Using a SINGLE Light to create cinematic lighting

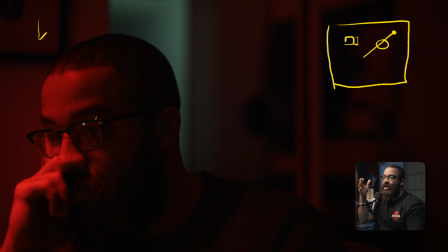[8:11]
And this gives me a not desirable look, and it's hard to develop shadows on the right place. So what you do is you just don't point the light down, is you generally have it biased off of me, which you can see here, as well as bias it in a direction so we can develop more shadows and more shape in the right direction.
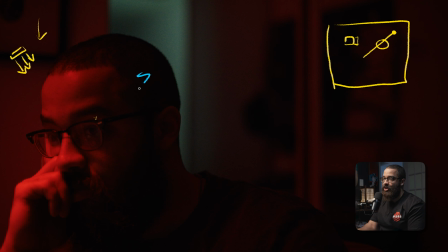[8:30]
We want to develop all the shadows on the camera side, which is this side of my face. And this is very dramatic, so we don't necessarily need to add a hair light, which is red. This is just generally happens when lighting with RGB lights, especially red or blue or anything like that.
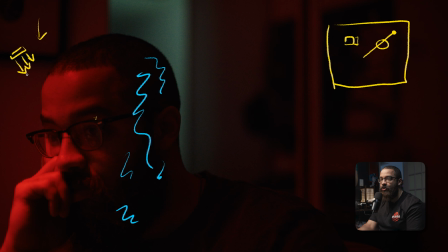[8:44]
This is very looky, this is very dramatic, and this is just following general lighting principles in terms of lighting on the opposite side of the camera. That's usually what all you need. And because this light is so strong and versatile, the one thing that I found out when using the light,
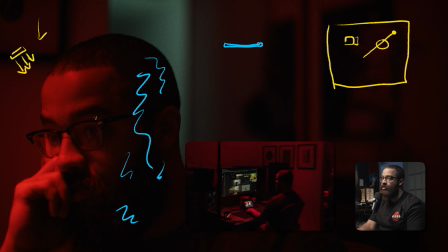[8:59]
if we were to draw a cross section of it, though that's like the diffusion that comes with it. This is like the grid. And then the barn doors sit right on top, and then the light is here. So because we already have that diffusion material, there is a small layer where the light comes out around like this.
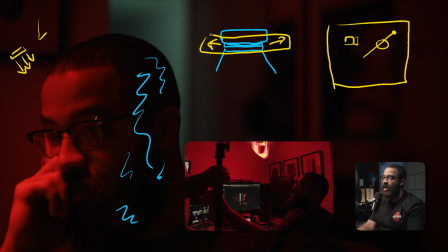[9:16]
And what we did is we covered that in gaff tape. So we just wrapped gaff tape around the whole light so it wouldn't be spilling everywhere that the light was. So when we biased it here and we didn't have that gaff tape, light was spilling on the background and everything like that.
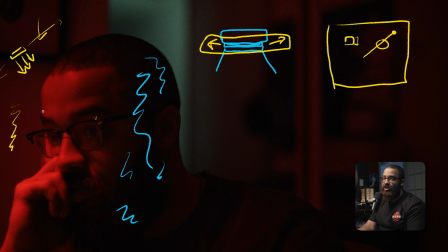[9:31]
And then we wanted this to have some red. Obviously it's a white wall, but we didn't want it to be overpowering overpowering where it's just like, this is the same exposure. So it's just like, this is dark, this is lighter, and then obviously we go into the dark, and then we play up on some color contrast, which completely separates my head.
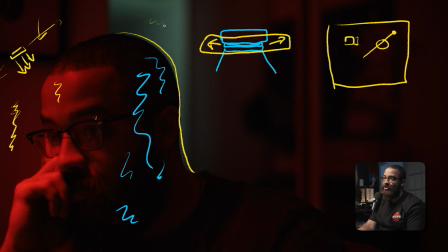[9:47]
And this was just the daylight that was in the opposite room from the window that was already closed. So this is just playing up on the natural light that was there and available. If you wanted to have another light in terms of another color, if you wanted it deep blue, you can obviously put a light there.
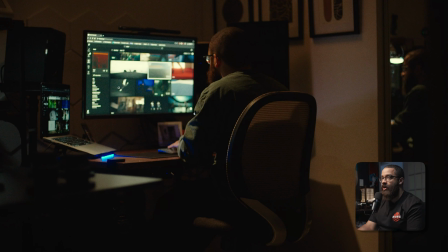[10:02]
But we didn't have to do that because we were just playing with what we had. Now this is in the same room, but this is a different feeling. This is the ending of the piece where I'm actually inspired, and now I'm building the deck together with the assets from frame set. So how we did this is, again, just with one light with that M20C, using all the modifiers on it.
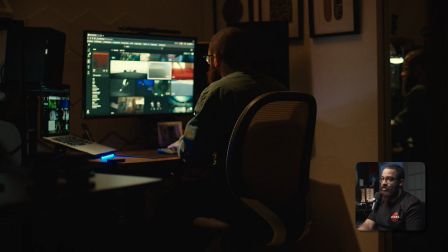[10:21]
So I am motivated from this screen here, but there's a lot of different colors coming from the screen. So this is going to be an accent light, and this is going to necessarily be secondary, but this establishes the lighting direction I want to have. I'm also in a room where we can assume that there is some sort of light fixture on, but I don't want to have a light fixture on that spreads across the whole room and just looks ugly.
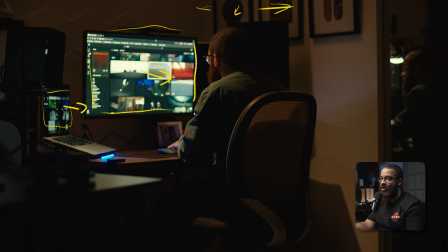[10:47]
We want to bias it so there's a nice shadow on me as well as anything that we're looking at. So we just put that M20C up on a boom arm, and that has the diffusion, has the grid, so it controls the spill, and then it has the barn doors so we can really direct that light.
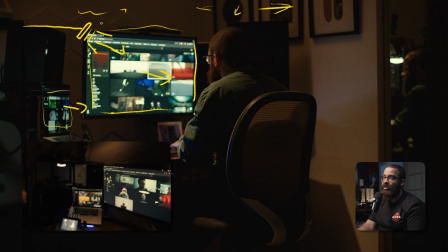[11:03]
And because we didn't want it to spill everywhere and spill over this back wall and everything else, we put that gaff tape around it to, kill that spill. It's a very good system, and I don't see another way that they could make it as versatile, but also like fix this one thing.
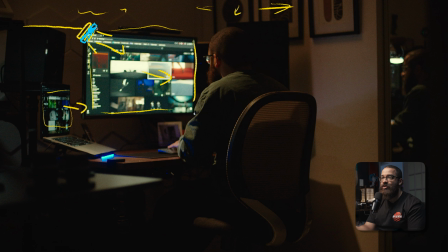[11:19]
So it's just a little thing that I don't mind at all, because in a lot of situations it could add a bunch of room tone by not covering it, but take away that room tone by putting the gaff tape around it. So it's not a complaint, it's just a quirk that you have to realize in terms of the light, because you'll look at your scene and you're like, where's that light coming from?
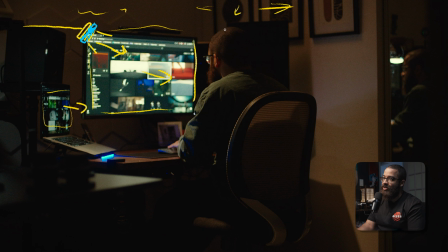[11:34]
And then you'll realize it's coming from that light there. So that is just biased here. And then you can say that, oh, this is the light side, you would want to put the light over here. But in terms of what's going on here, in terms of all that interest, I'm not too concerned about being on the light side.
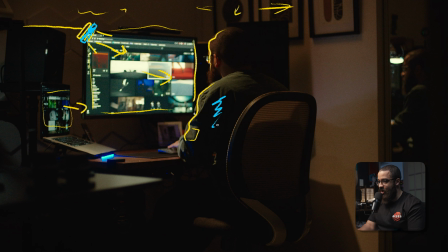[11:49]
We're still on my back, which is considered the shadow side. And what I mean that is that the camera is directly pointing at my back, and there is a big checkerboard of color. I do have a second monitor here, and it could be turned on, but it was flickering and we couldn't really do anything about that.
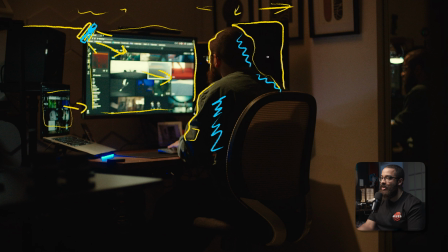[12:04]
So that is just something to consider, because my head does get lost here and you get confused. So it wasn't really anything of too concerning. We just want to keep it as natural as possible. We just released a new set of LUTs that was used to color this project, as well as a lot of our other commercial work. These LUTs will transform your log footage in one simple click.